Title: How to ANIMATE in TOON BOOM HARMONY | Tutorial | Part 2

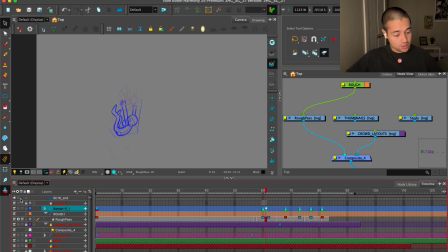Hello, time to continue here. We are doing the posing. So, bam. See, the before and after, before and after.
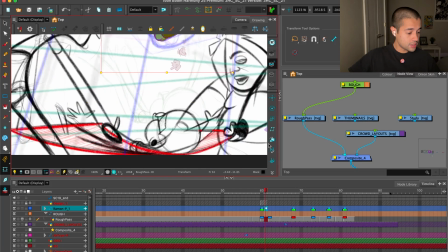We're going to design each one of these poses and put the character, the rig on top of this.
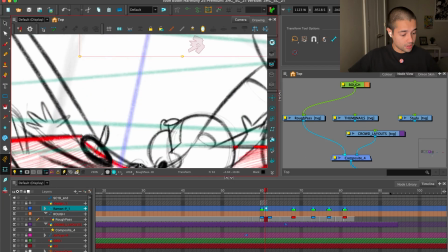For example, here on this one, I already have the design of the character here. So I just have to find this layer, which is this crowd layout.
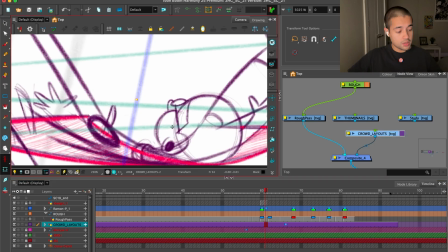And I'm going to bring this layer towards the front so I can trace with my rig. That's it, just tracing with my rig.
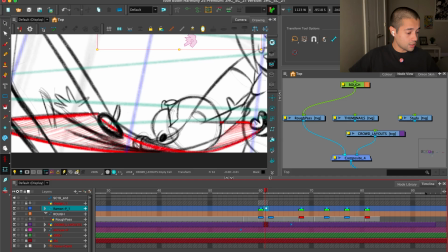Bam. I think it's on the front right now. And then, where's my rig?
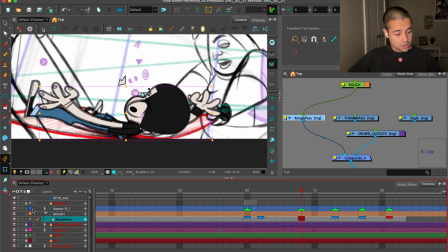Where's my rig? Bam. Oops, it's not in front. Wait. I'm selecting this layer and bringing all of this. Oh, it was locked. And bring all of this forward. Bam, bam, bam, bam, bam.
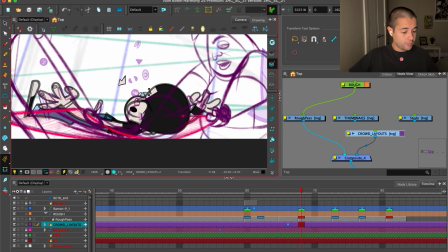Boom, see? Now that everything is moved forward, I can take the rig.
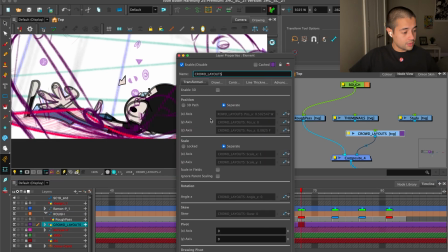Well, first, let me reduce the opacity of this a bit. Awesome, and then I can take the rig and pose on top of this.
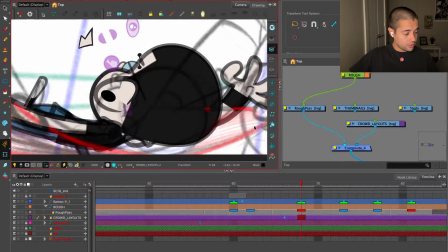Cool, let's go.
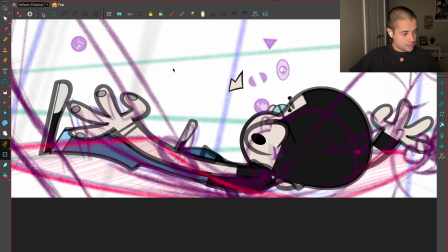Okay, let me block this. Look at the mouth.
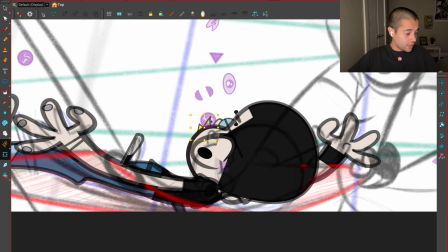Behind, bam.
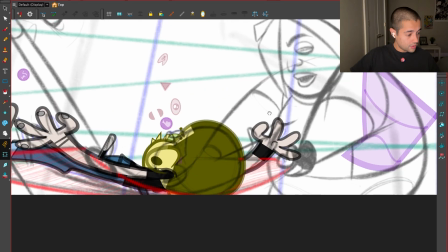So I'll put this here. I can squash all of this.
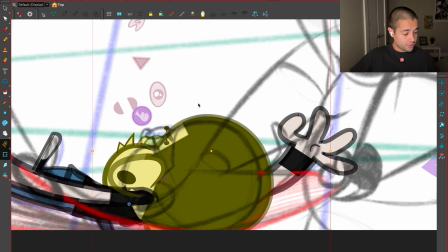It is very important to just get rid of this fear of messing up with the rig,
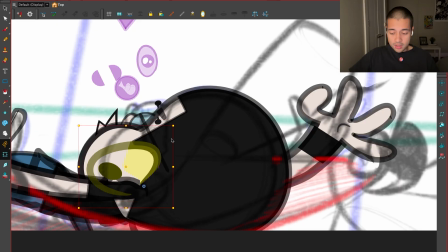just destroying everything around, because it's just a rig, it's just a puppet.
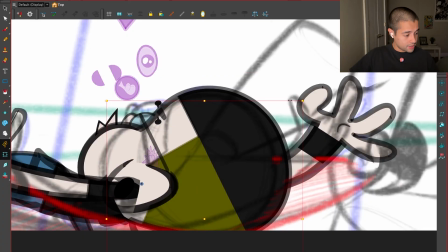You can do whatever you want with this. For example, here I'm trying to trace with the rig all the lines that I drew here on this character.
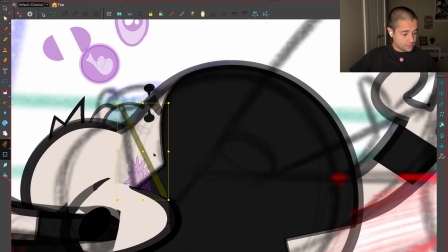See? There you go. The glasses also will follow that.
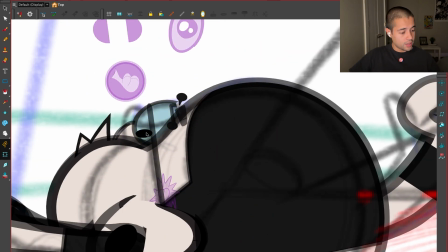Bam. Boom. What is this? The pupil? I don't need it. What the heck is this? I don't need this neither. Bam. Eyebrow move here.
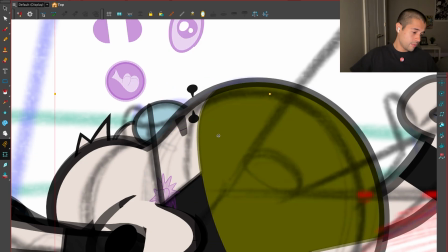Piercing, I can move around here, so I can move this hair a bit up to create a better silhouette with that.
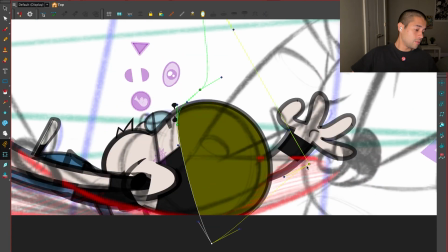Then I can take the deformers and move this around.
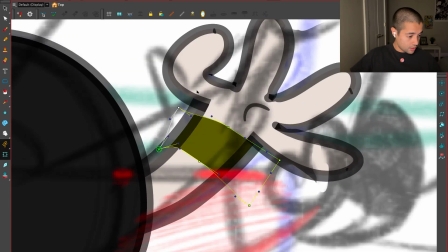This part of the, I don't know what the heck is this, I will turn this way so it feels more in perspective,
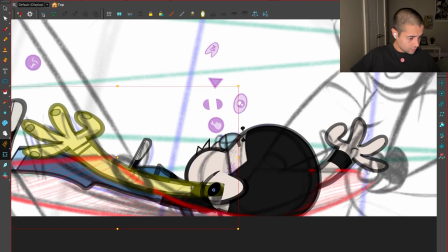more rounded. And let me move this arm temporarily there so I can focus on the body.
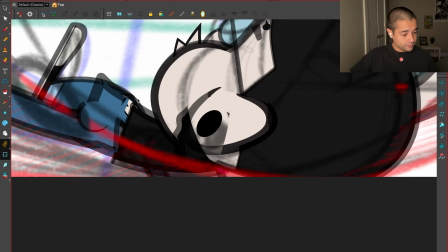The body will be behind this. The booty, we are not seeing the booty, get out of here.
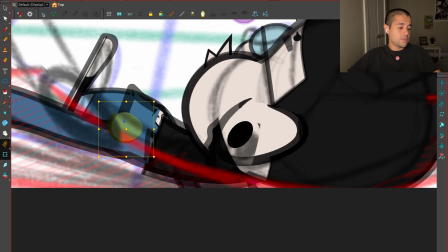It's just tracing on top of the rig.
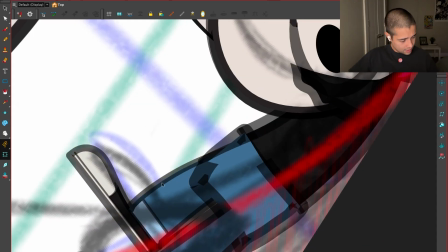So many times I tried.
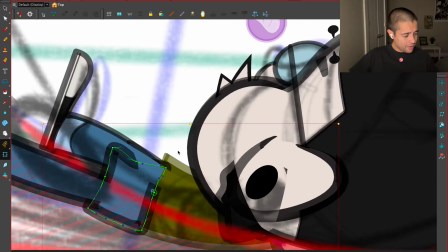Ooh, I can't control myself. So what if you can see the darker side of me?
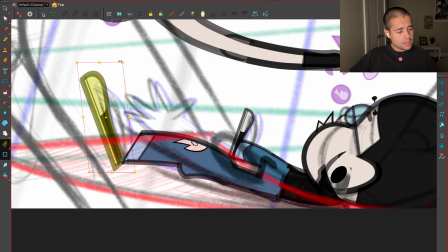So many times I tried.
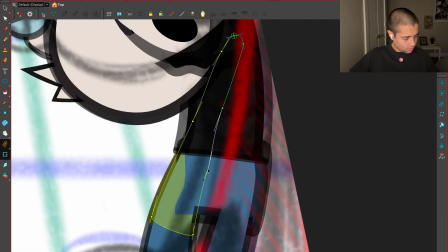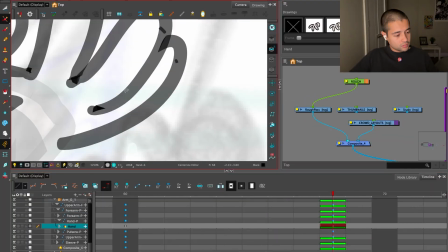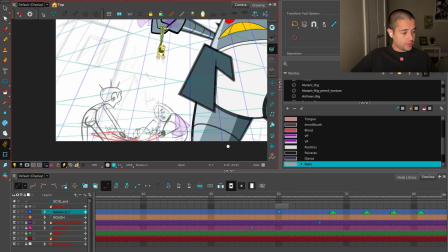So we have this pose in this pose. Cool. Let's go back, and I don't want to pose that one.
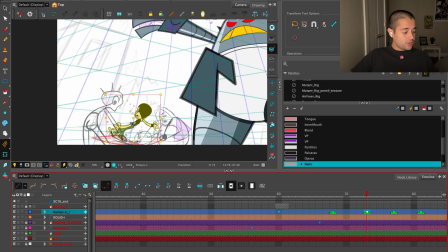I want to leave that one by the end. Let's pose. That's funny.
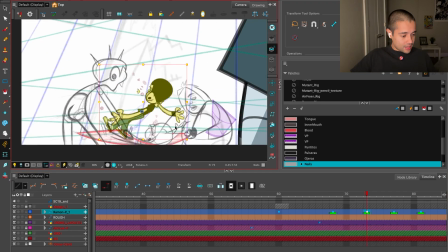Where's the rough pass? Ah, the rough pass is there. Cool. Let's pose this one. And this will be interesting because I have to design this pose. So let's enable the design layer and let's do some cool drawings.
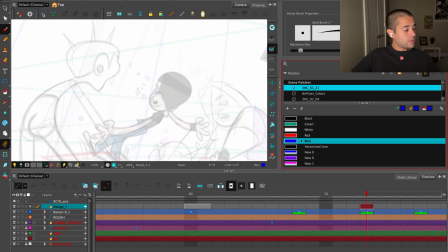Let me use my favorite TOON brush, which is marker number 2.
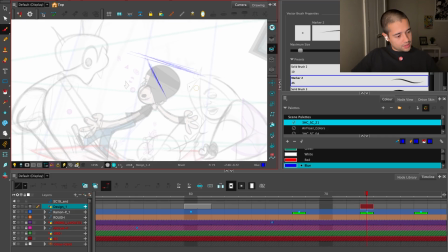And the box that is going to be is going to have the character inside is going to be something like this.
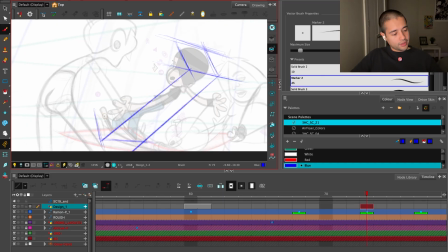So I am eyeballing the construction of this box,
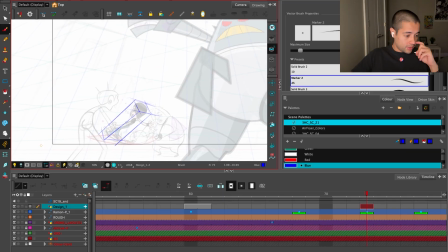and then I'm going to try to find a way of connecting this box with the perspective grid that I drew before.
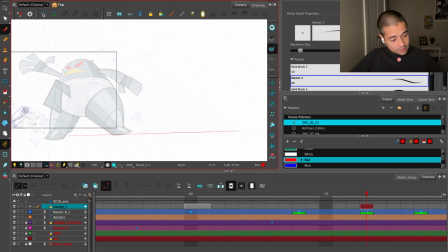So for example, I can connect these lines with this vanishing point over here.